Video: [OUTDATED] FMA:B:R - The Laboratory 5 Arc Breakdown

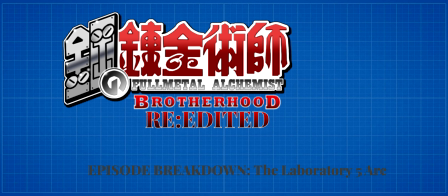Hey there everyone, welcome back to FMA. Today, we'll be breaking down episodes 5, 6, 7, and 8 of the series. These episodes make up the Lab 5 arc of FMA.
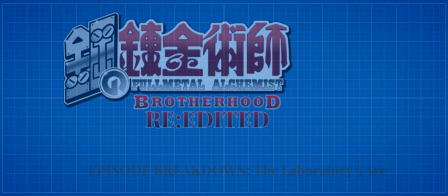There's really no preliminary information for these episodes, so let's just hop straight into episode 5, Hidden Truths.
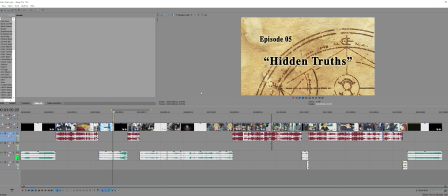This episode features a pretty even split of O3 and Broho, with most 2003 scenes being used to give Maria Ross more characterization.
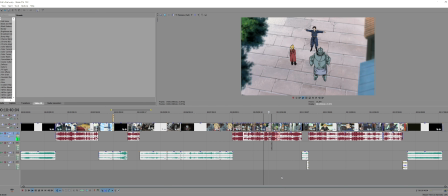While these scenes are either different or outright aren't in the manga, I think their presence will pay off nicely in Brotherhood once she's framed for Hughes' murder later on.
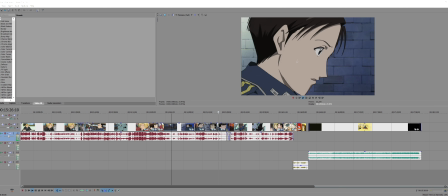It also just makes her a more dynamic character compared with Mangahood and allows for one of my favorite scenes with Hughes from any version. Aside from this use of 2003 exclusive characterization,
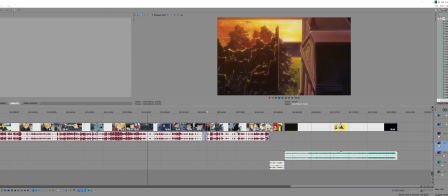this episode has received no changes beside the usual title card, so let's move on to the next episode, Laboratory 5.
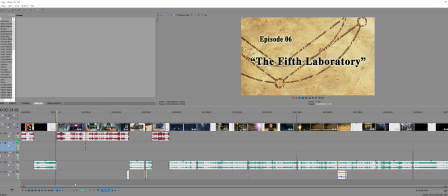This one is very similar to the previous, with the only changes to the Brotherhood episode being in service of Ross and Hughes' characterization,
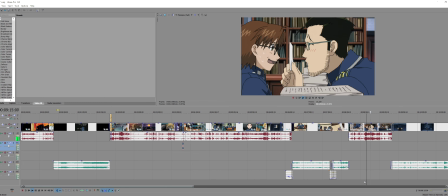as well as FMABR's only major cut from either version, the Creative Memories plotline.
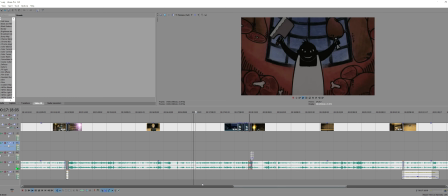Lowart went into more detail on just how poorly Barry as a character is handled in all three versions of FMA,
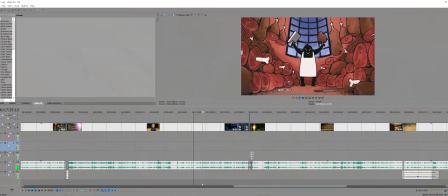with 2003 being the most egregious thanks to that filler episode. Barry is a serial killer after all, he should have a little more weight beyond just being comic relief.
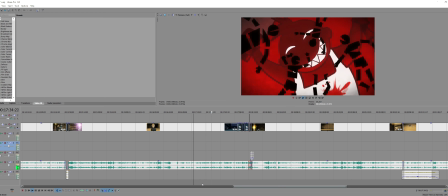Nonetheless, he is important to early Mangahood's story, so rather than cutting him altogether, I decided to just remove the dialogue he has with Al about Creative Memories. This does make the next episode quite short, but I think it will be worth it to remove what amounts to filler in the grand scheme of things.
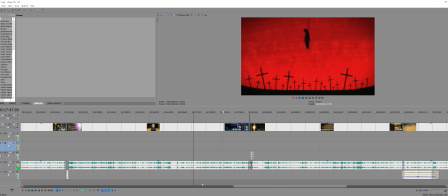Beyond this added characterization and removal of some Barry dialogue,
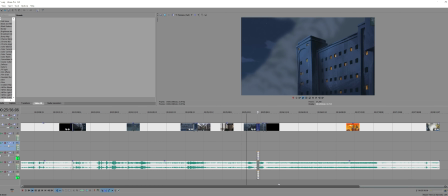this episode is almost a straight retelling of the Brotherhood version once we get to Laboratory 5 itself, bringing us to episode 7, unofficially titled Aftermath.
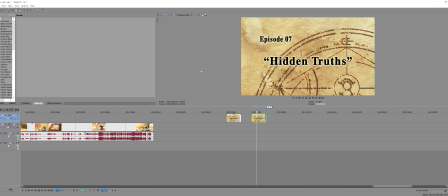I say unofficially since this episode doesn't actually include a title card. Creative Memories is no longer a fitting episode title, so for now this episode just won't have one.
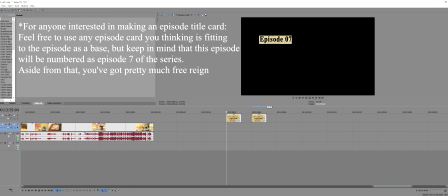If anyone is interested in creating a new version of this title card for this episode, let me know and I'll be sure to include it in a new revision. Anyways, this episode is really short,
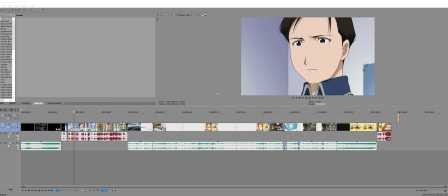having a runtime of only 13 minutes and 45 seconds.
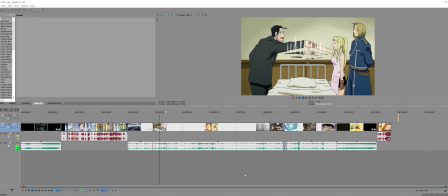Nonetheless, I figured these scenes with Ross, Hughes, and Wintry were still worth handing their own episode, even if it does end up on the shorter side of things.
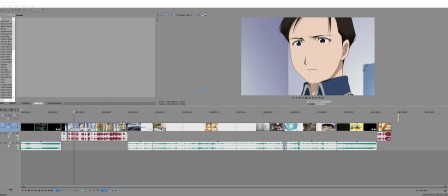This episode also has a pretty solid split of 2003 and Brotherhood, notably having a break between the two condensed episode halves around the 1/3 mark.
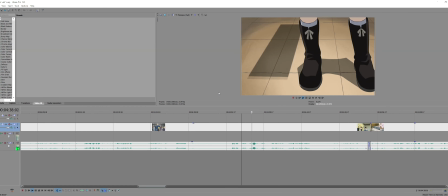I also cut off this exchange early,
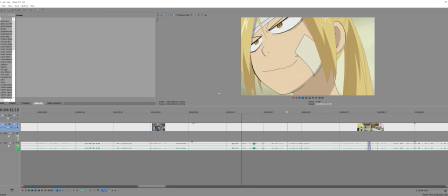as similar to the Creative Memories plotline I always considered it an awkward inclusion that feels especially off to me considering the circumstances.
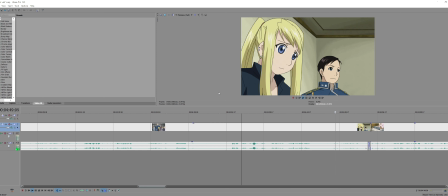There's not much else to this one outside of the after credits scene, so let's move on to one of, if not the most important episode of FMABR, Separate Destinations.
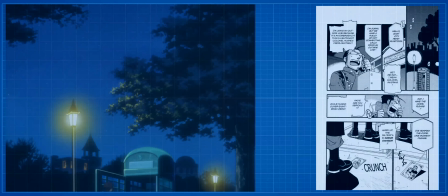Okay, so the death of Mace Hughes is one of the most important elements of every incarnation of FMA,
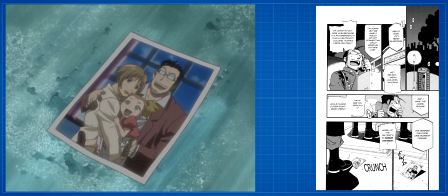but it's worth noting that 2003 Hughes and Mangahood Hughes serve somewhat different purposes in their stories.
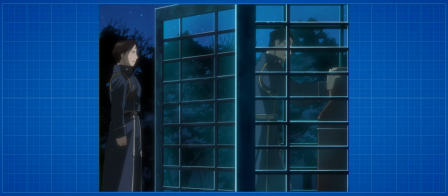2003 Hughes is a leading character whose death is given a unique sense of weight. It gives this sense of finality to the character's place in the story.
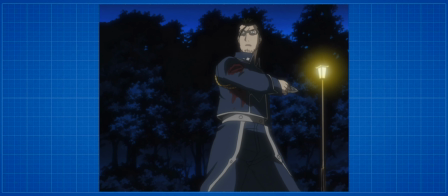While his death is no less tragic, his role in 2003's story feels complete when looking at how future events play out.
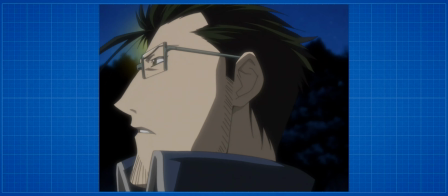He's a character who feels as if he fulfilled his role.
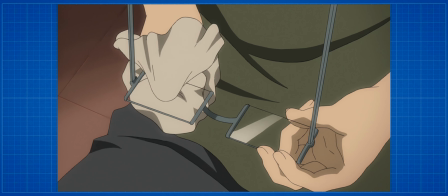Mangahood contrasts this almost completely, as Hughes felt like a character who could have been more pivotal to the story given the chance.
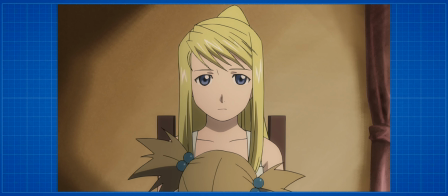He was also a character who seemed as if he was meant to be more involved in greater events, until his life, and by extension his role in the story, were cut short.
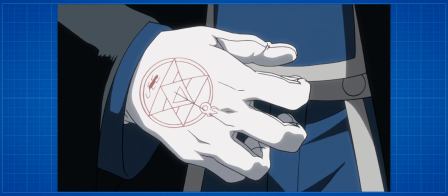His role was intentionally made unfulfilled. That's what makes Mustang's fervent hunt for Hughes' killer so endearing in Mangahood.
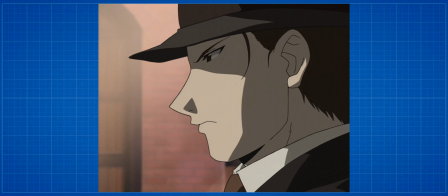And yet that investigation is given much less weight in 2003 by comparison, and never fully pays off for Mustang.
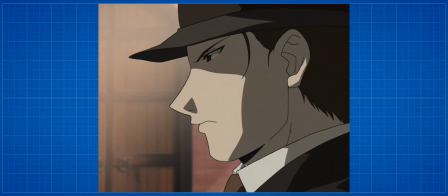This isn't to say that either is poorly handled, there are obvious strengths to both,
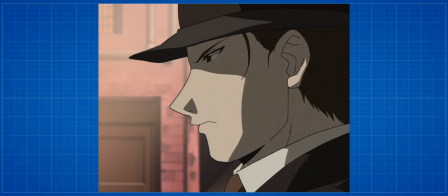but we'll be using the manga standard as that's the version of events FMABR is trying to adapt, at least in the grand scheme of things.
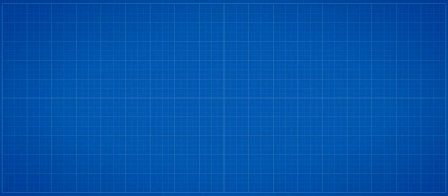Even still, I think this episode manages to take the best elements from both of these individual versions of events to maximize the impact of this new edit.
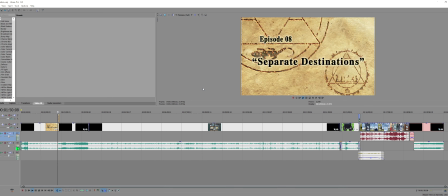Enough build-up though, let's take a look at that timeline. Overall, this episode hasn't received much in terms of editing in spite of what I said.
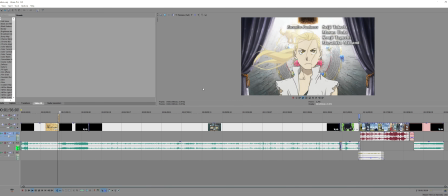It actually starts with a lot of unedited Brotherhood and stays that way up until this scene near the end.
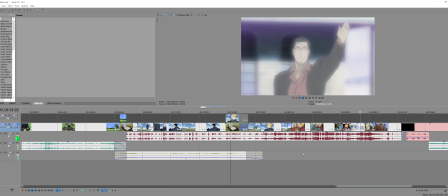While these paralleled scenes aren't bad in Brotherhood per se, 2003 scenes here just knock it out of the park with almost every detail.
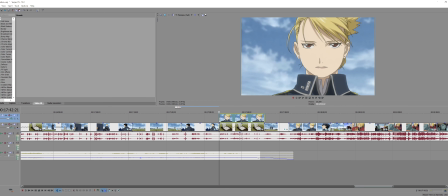Except for the shot. Yeah, I don't really know why, but 2003 seemed to have a problem with lips in their designs that was especially uncanny here, so I took it out and used this shot instead.
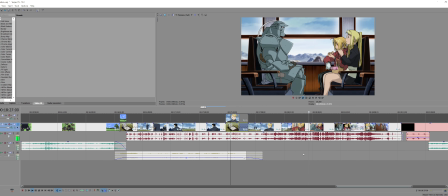After that, we move to this dialogue as the episode draws to a close.
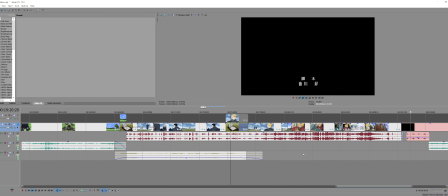As a side note, this version of the credits gets to take on a special new meaning with FMABR. The track that plays before the normal ending is 2003's Theme of a Mistress. This track gets a special degree of finality this time though, as this is the last time it will ever play in FMABR. Helping as well is that the Brotherhood ending theme, in my opinion anyway,
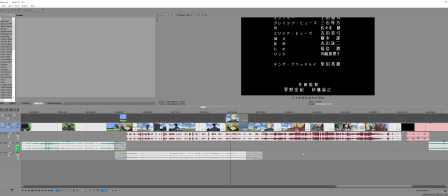fits much better than the 2003 ending theme that plays here in the original, further strengthening this ending.
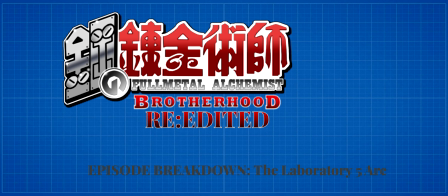Outside of these aforementioned details coming together great, there really isn't much to this episode. It's just a straight combination of the best elements of both versions of events.
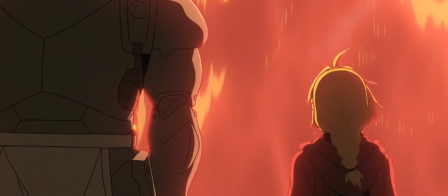See you guys next time on FMABR, where we'll look at Rush Valley and the entire Dublin arc.
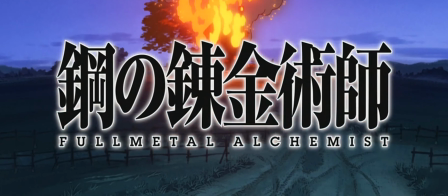See you then.